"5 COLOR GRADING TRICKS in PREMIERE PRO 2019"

The color adjustments that we've just done will now only be applied within that circle.
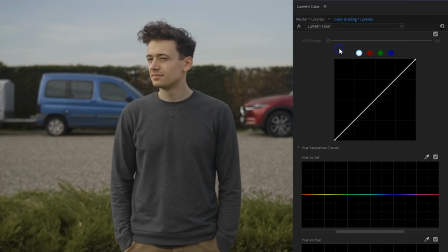Alright, let's add another Lumetri effect, and this time we're going to call it Sky Boost. We've got a beautiful sky, but we're going to make it pop out even better. In the U versus saturation curves, I'm gonna do the exact same thing as last time, but now select the blue and increase the saturation for it. If you're having trouble selecting the sky, probably because there's not enough blue in there, you can also go into the Luma versus saturation curve.
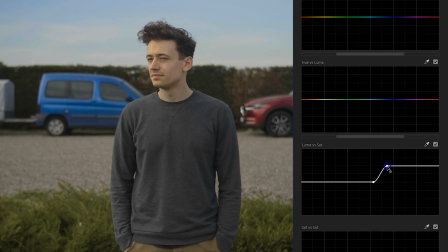The left side are the shadows and the right side are the highlights. So by pulling up the right side, we can add more saturation in the highlights, which is going to be the sky. Next up, the green bushes in the back do not look so interesting to me.
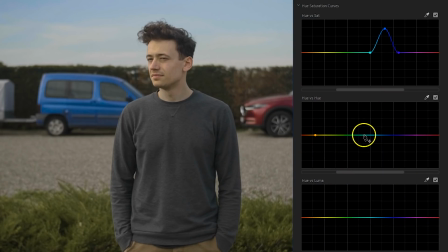So what I can do is head over to the U versus U, make a green selection and pull it to a different color. It's autumn, so the leaves should be red or brown. And by the way, guys, I'm constantly making manual selections. You can, of course, also use the color picker to make an automatic selection, but that never works so good.
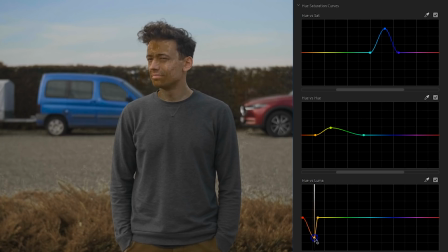Usually the selection is too small, resulting in weird artifacts such as banding when you're going to make changes.
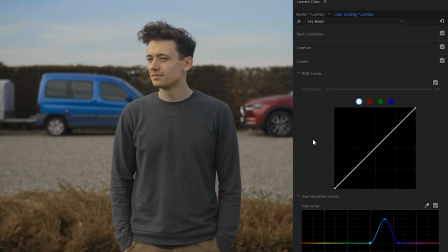And then the last thing that I'd like to show you guys is when you go back into the normal curves, we know that this here represents the luminance, but by clicking on either red, green, or blue on the top, we can change the luminance values for only that specific color. So if we click on the reds and pull down the shadows only,
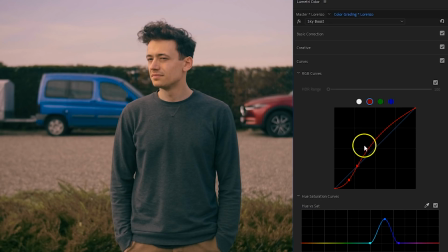and if you want to bring back the highlights because this tool will always try to make curves, we can then make some interesting color shifts.
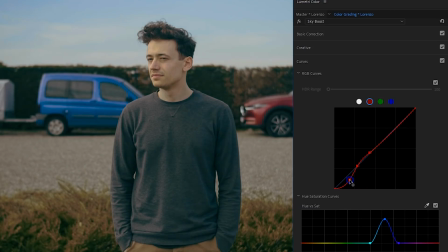Now we can remove some red from the shadows, making it more grungy, or add a little bit of red, making your shot more nostalgic and warm. A very quick way of creating custom gradings. Now I do have to mention that with everything that we've just seen, you need to be careful, do not overdo something. Usually subtle changes that still look natural can be much better than over-the-top gradings. And those were my 5 color grading tricks using nothing but the new curves inside Adobe Premiere Pro. Now a quick reminder that we have a survey and that we'd really appreciate any kind of feedback. Thanks to our sponsor Storyblocks, we are giving away 1-year subscription to one participant. For more information about all that, you can find a link to it in the description below. Thank you so much for watching. Thank you, Janik, for the screencasts. And like always...
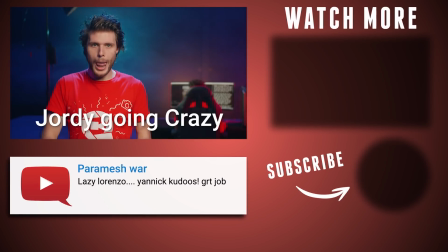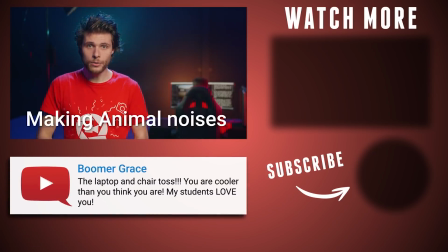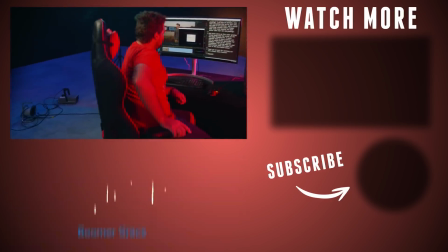Janik! You're wearing a copycat t-shirt! Isn't it Friday? No, it's Tuesday, Janik! My bad.